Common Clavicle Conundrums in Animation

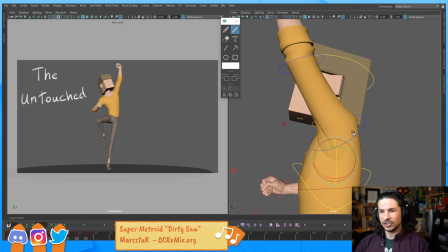12:21 See that difference in there? There's so much more energy. It just ties the whole side of the character in there. Now he's going a little bit more forward as well. So I'll push that clavicle forward a little bit too.
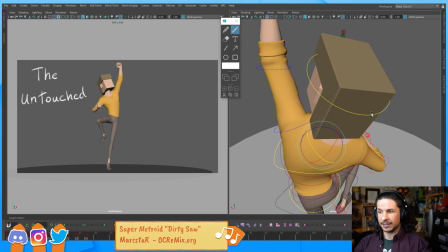12:33 Like that. See how it ties up the whole side of the character. Now this one, he's going like that.
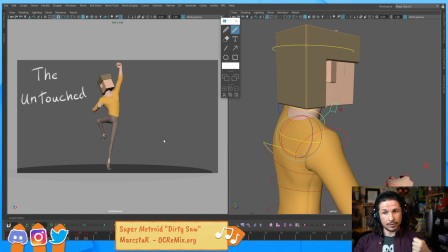12:41 So that clavicle might go down along with that arm. The arm is pointing down. Let's bring it down. Look at that line of action now that's getting created right through the shoulders there.
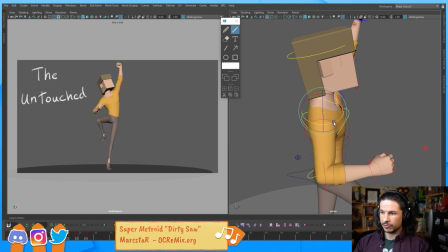12:54 The elbow is kind of going a little bit forward. So let's just bring that a little bit forward right there. When does the clavicle not follow the arm? We're actually going to be covering that a little bit, but basically the clavicle doesn't follow the arm when there's tension going into the character.
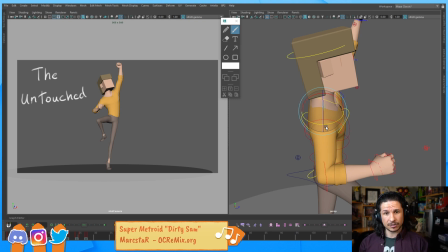13:11 That's usually pretty much one of the main areas. So for example, my arms are down right now. Let's go full screen. Arms are down, clavicles are following. They're rotated down a little bit. But then maybe I get scared. So there's tension, or I get angry and there's tension in the shoulders. My clavicles goes up, but my arms are still down. Or maybe I'm reaching forward and there's this moment where I touch something that's really hot. So I'm reaching forward, my clavicle is forward, but I touch something really hot. You get that like shock where the clavicle goes back before the arm has come back. So it's going to pull the arm back and then the arm comes back. So there's a little bit of a lead and follow right in there. It doesn't always follow 100%, just most of the time.
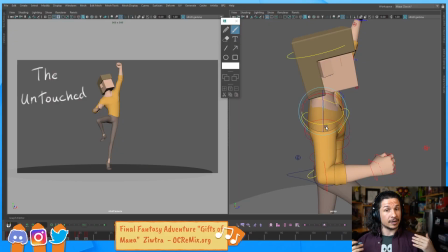14:00 And usually it's from an emotional or outside force that the clavicle will counter that motion.
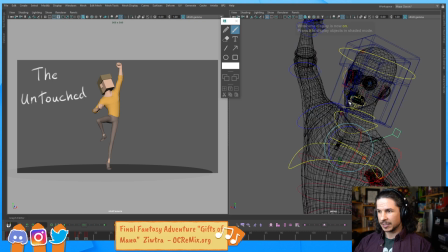14:08 So let's push that clavicle up here a little higher. Now, sometimes the clavicles do get hidden away within the anatomy.
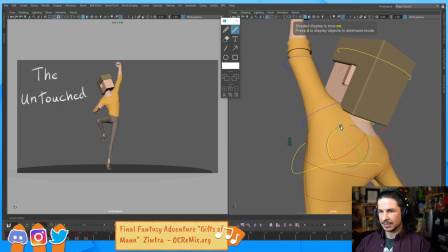14:16 So just go into wireframe and let's kind of push that just a little bit more, like so. Okay, we've pushed the clavicles. How does that feel? See the difference there? How boring those shoulders are? How that arm, now that we see it, it looks so broken.
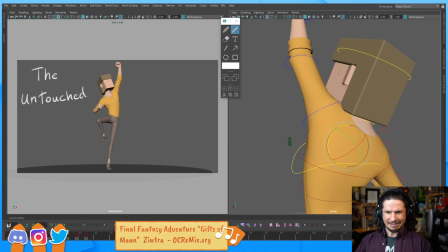14:34 It's just like, ugh, what was wrong with it? Now we get that beautiful line of action, goes right from the hand all the way down into the other elbow. That's the secondary line of action. And we get that nice natural flow.
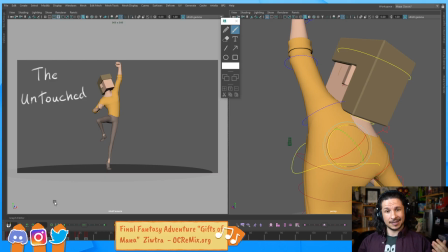14:49 So to solve the untouched, the clavicles that are not posed out correctly, we simply pose them. And the way we pose them typically is we just think of the sympathetic action.
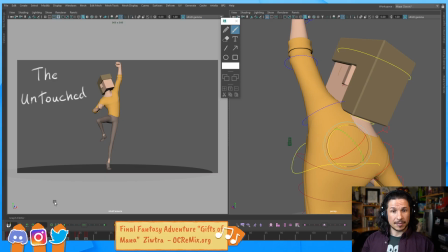15:04 That's usually what it is. Other times it's just making sure that you think of the emotional state of your character. Okay, so that's common issue number 1. Common issue number 2, no flow.
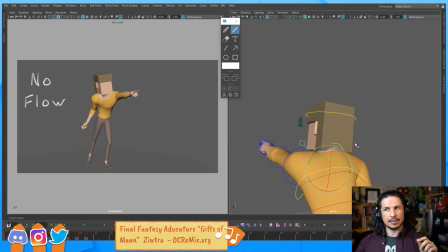15:20 Now, what this usually means is that there is no connection between the different shoulders. We saw that a little bit in the last pose, but let's point it out a little bit more specifically here.
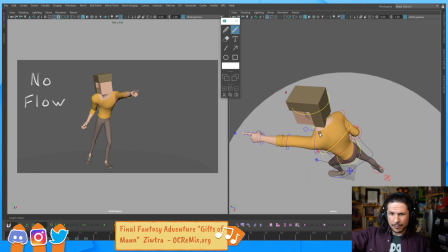15:33 So we've got the character, he's pointing, and we want this really intense shot and this really kind of cool moment here where he's pointing out to the killer or maybe yelling at someone to stop.
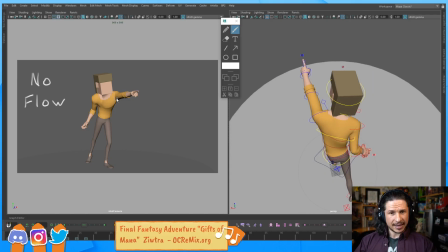15:49 And it's okay, it's decent.
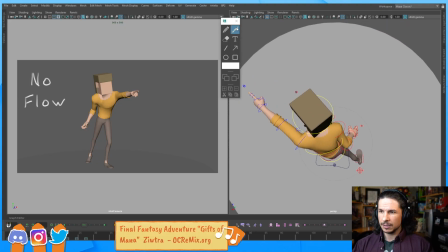15:51 But if we look at the shoulders here, look at the line that we're creating. It's going through, back, and through. See how it's zigzagging here? From one arm into the body and then into the other arm. There's no flow to the characters.
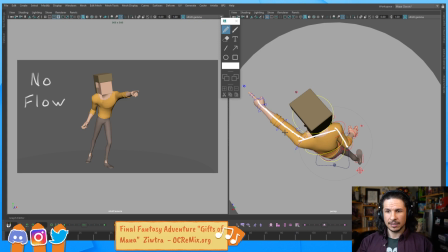16:11 It's just bleh. Would we want that in the rest of our character? So for example, if we had the line of action in the body, which is kind of going here right now, would we want it to be like one way and then another and then like that? Not really.
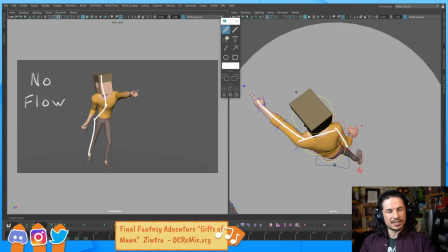16:31 That loses the strength of it. So with the clavicles, we often see this, that moment where, because they're not posing the clavicles or not posing them correctly, it breaks the flow of the pose.
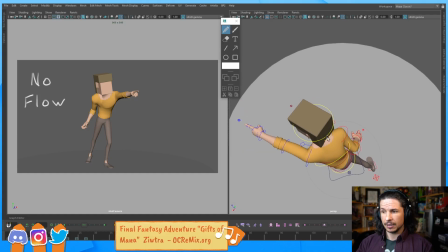16:47 So how do we fix this?
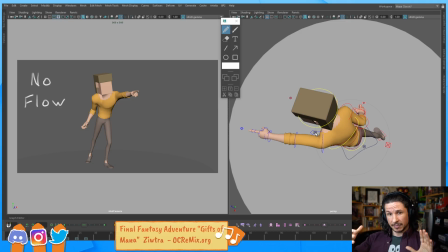16:50 Well, one of the things is look at your pose from as many angles as you can and see about trying to push that.
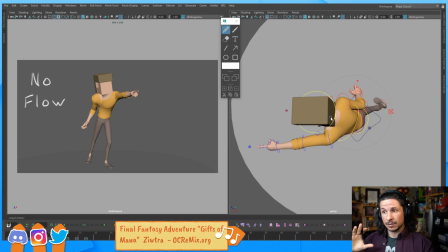16:57 Now, naturally, that flow should come in by default, but we can always double check.
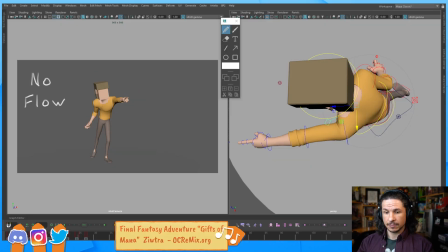17:02 So let's fix this pose. So I'm going to come in here. There we go. And let's take that arm and first of all, connect it with sympathetic action.
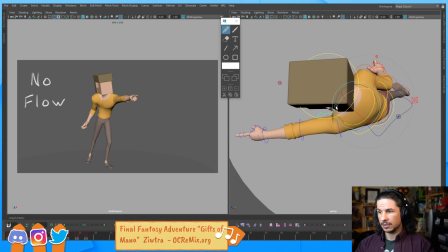17:17 That clavicle should go forward. And then his arm is up.
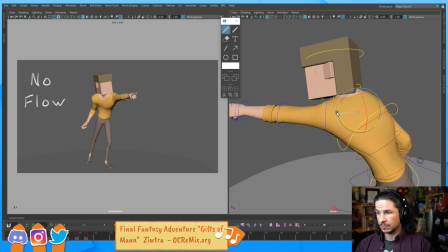17:22 It's pointing upwards. So up, like that.
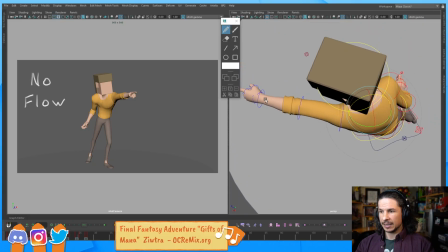17:27 All of a sudden, see how that line of the arm connects smoothly into the body?
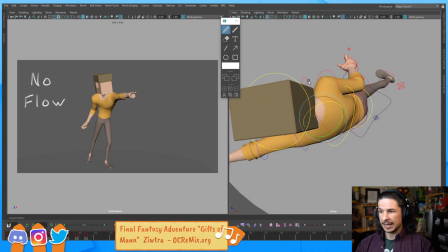17:35 And we can exaggerate that a little bit more. Now, the other arm is pointing back.
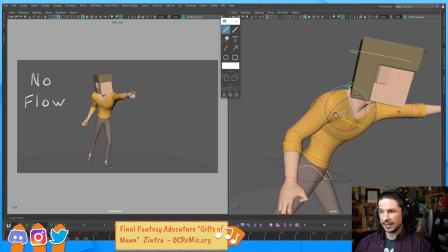17:41 The elbow is going back. So let's bring that back here. And already that pose looks way stronger.
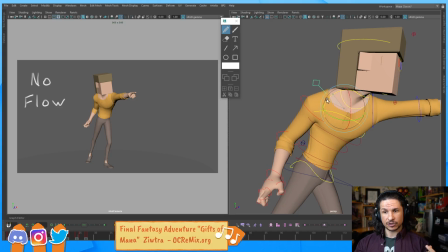17:48 And this is where I have a choice. I could do the sympathetic action and bring that shoulder down, or I could add tension by bringing it up. I have the choice. And this is where you have to ask yourself the question, what do you want?
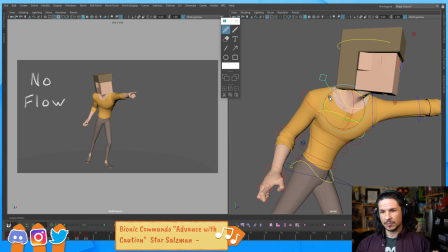18:02 What is going to make this scene better? Do I want him to feel a little bit more relaxed and push that strength of the line here? Or do I want to add the tension and get that feeling? Let's kind of push the line here.
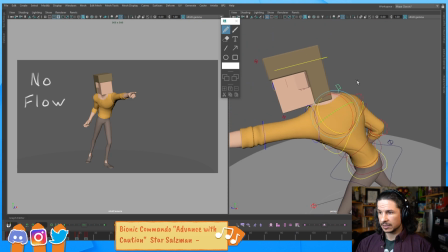18:18 And let's find that other clavicle.
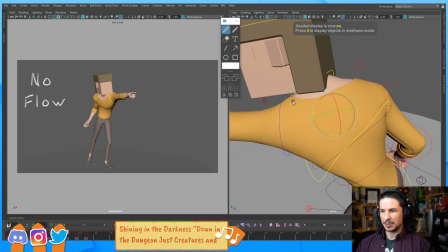18:23 Right there. Usually you don't lose the clavicles this easily, but because I've got a big box head, it's going to be a little bit more easy to lose.
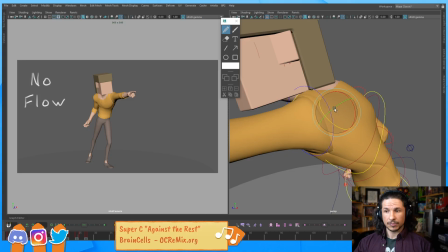18:31 Okay. So we've got that in there now.
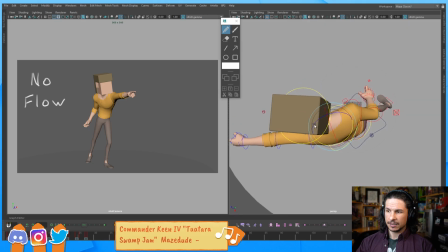18:37 Now, if we look at the body here, look at the line that gets created in the arm. We went from this zigzag right here, into that. Nice, clean flow. Suddenly, our line of action is stronger.
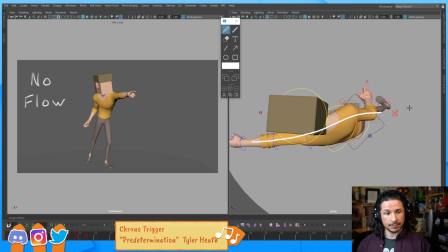18:56 Our whole pose becomes more interesting. Even from here, you can see how it really connects those arms into the twist of the body and makes just the arms feel more natural. Honestly, this pose here didn't look terrible. It's not bad.
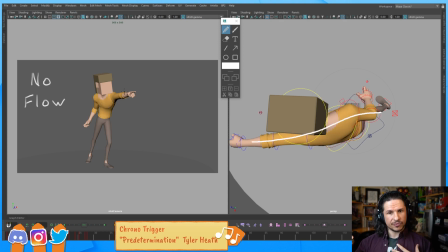19:15 But as soon as you connect that, you just feel like the muscles are activating correctly. It feels like the pose is just more, it's better. So creating that flow, really thinking of
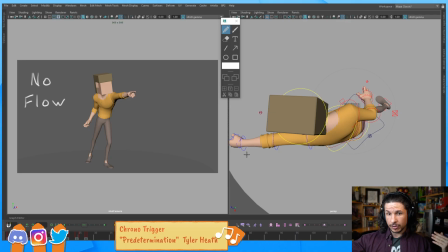19:32 how you want that line to flow through the body is important, the line of action. Now, there's a question here. Should you only rotate the clavicles or do whatever you need to do to get into the pose?
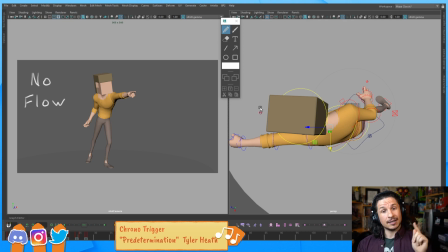19:46 That's actually a very good question and actually goes into our next pose here, which is lost in translation. Do we rotate or translate the clavicles?
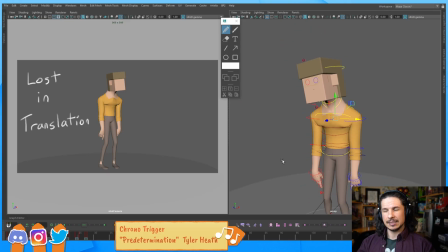19:58 Well, this is a open question because there's not really an answer. You can honestly do both. But I would just think of one thing, which is, how do the clavicles move naturally?
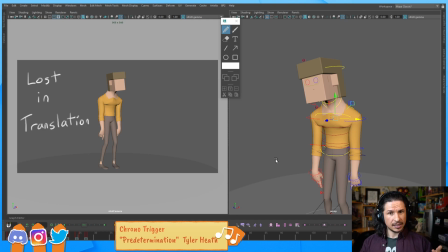20:18 Do they translate or do they rotate? If we think of the anatomy in that video we saw earlier, our clavicles are attached to our sternum right here in the center. And as I raise my clavicle, as if I shrug, it is pivoting from this point and rotating.